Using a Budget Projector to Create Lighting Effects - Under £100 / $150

So in today's video, I'm going to show you how you can use a cheap digital projector to create some incredible blank techniques.
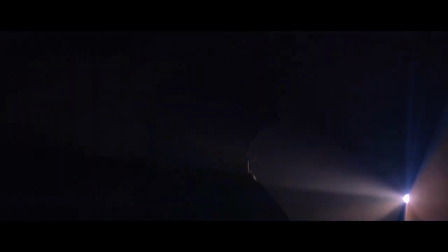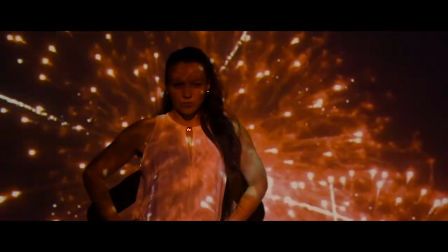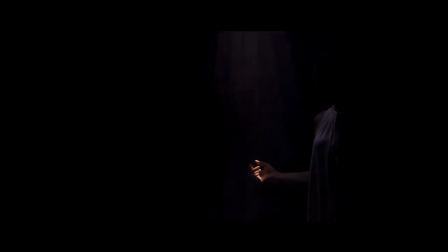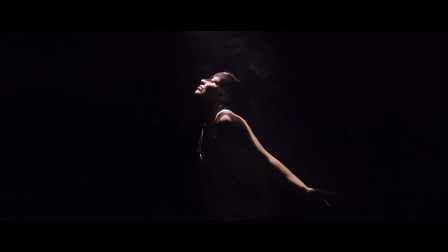So to do this, you're obviously going to need a projector. I actually picked up two projectors.
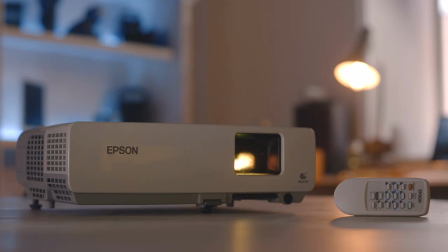(0:36)
The first one was a real bargain at only £20. It's only 1,000 lumens, but it does have a 720p output.
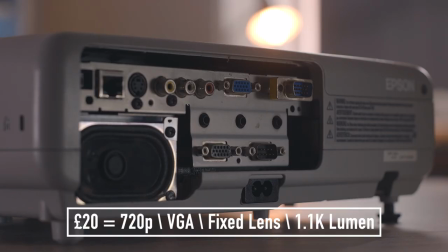(0:42)
I actually dropped it, so it is looking worse for wear. And it's also got older inputs, which is really annoying.
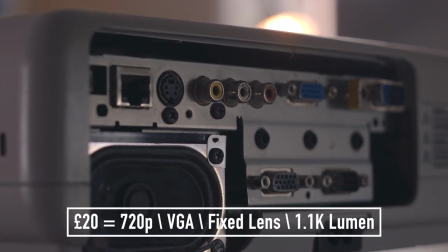(0:48)
But once you get around that, it is actually very usable.
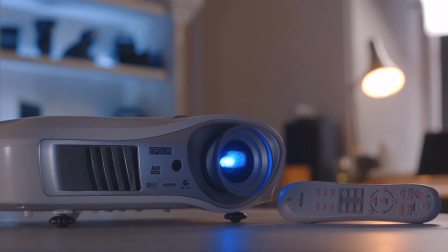(0:51)
So the next one was £50, but this one was in amazing condition and it had loads more features such as aspect ratios,
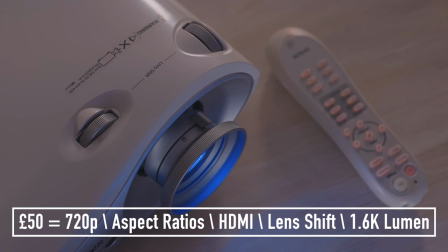(0:58)
HDMI input, lens shift and a much brighter lumen output. You could also get a 1080p projector if you stretch your budget to about £150. In my opinion these are only really beneficial when you're doing front on projection. As with 720p you can really start to see the pixels, but for everything else 720p was absolutely fine for me and they are significantly cheaper than 1080p ones. So the next bit of kit you're gonna want is a hazer. This will allow you to fill your room with a light fog which the light from your projector can interact with. I needed one for this project so I had a look online and I managed to find one for around £30 that had really good reviews. I've put a link in the description to where you can buy that. The hazer filled the room up in about five minutes and every quarter of an hour I just topped it up to keep the level of haze at a consistent value. One thing I did purchase with the hazer was 5 litres of premium fluid. This made a huge difference to the quality of the haze so it's definitely something I'd recommend doing. The next thing you're going to want is a large space to shoot in. This is really important because you want the light from your projector to light your subject but not bounce off the walls.
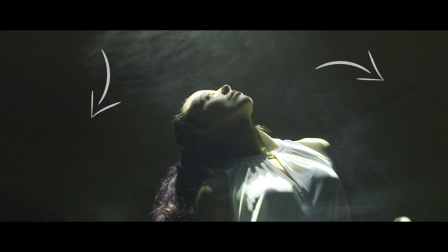(2:00)
I did shoot in a pretty large space but even then kind of light was bouncing off my walls and it just stopped me from getting that perfect black drop off that I wanted. So to get the best effects from this technique the larger the space the better but the only problem with a large space and a small hazer is that you're going to very quickly run out of haze so you're going to want to have control over the doors and windows if not you're going to need something much more substantial to kind of constantly fill the room with a decent amount of haze. You will also need editing and compositing software depending on what you want to project. I've actually made a video just on this section there's a link in the description it will show you in detail the different video and animation loops I'm about to show you.
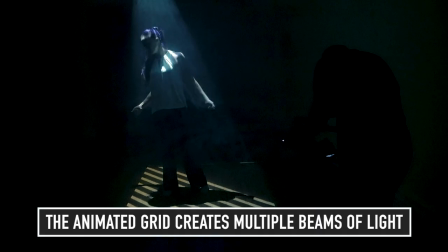(2:38)
So with this line grid animation I knew that once I added haze to the scene, it would kind of create these moving beams of light that my talent could just interact with.
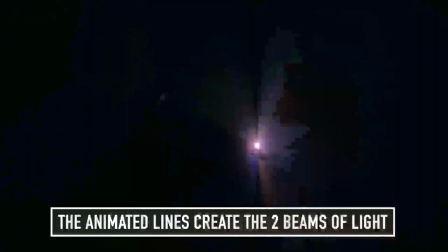(2:47)
So this one is just a mixture of video and animation. So I just created this with the intention of framing my talent between the two lines.
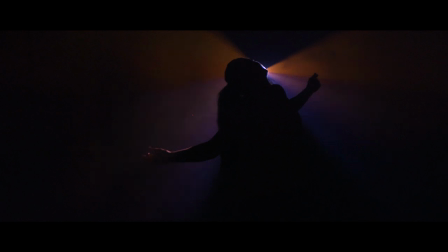(2:55)
So I was really pleased with this one as it was such a quick animation to make. So the next type is just shape animations.
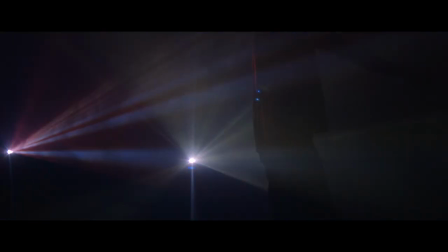(3:03)
So these would just be great to project onto your subject or just fill the room with beams of light.
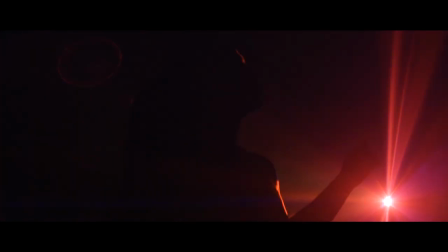(3:07)
So on the day they actually created these really cool kind of scans of light going up my talent which I hadn't really planned for but I really liked the look of.
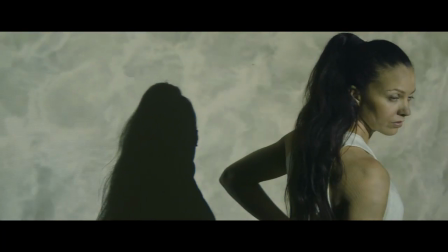(3:15)
So the final type was just finding interesting looking video clips to project onto my talent. All the clips I used I just found for free using sites such as Pexels. So on the day I just experimented with four different types of setup. The first type was front-on projection.
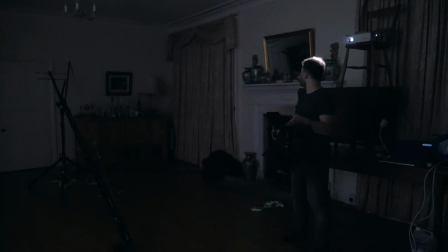(3:29)
This requires you to get the projector quite high so it goes over your camera ops head.
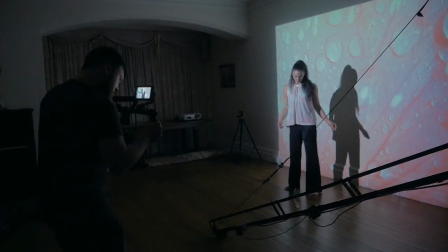(3:34)
So typically you film front-on with a setup to try and minimise your talent's shadows but on the day I just took advantage of these shadows as they just had this really cool clean criss edge to them. So this setup is super simple, fill your room with haze and they get the projector behind your subject.
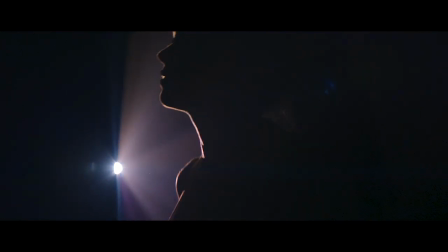(3:50)
So you're gonna want to try and get the projector up high on this one as well so it interacts with your talent's head and shoulders otherwise the final effect can just end up looking a bit weird. So with dual rear projection you want the projectors to be behind your subject but hitting them at 45 degrees from each side. This way you'll get very nice edge lighting.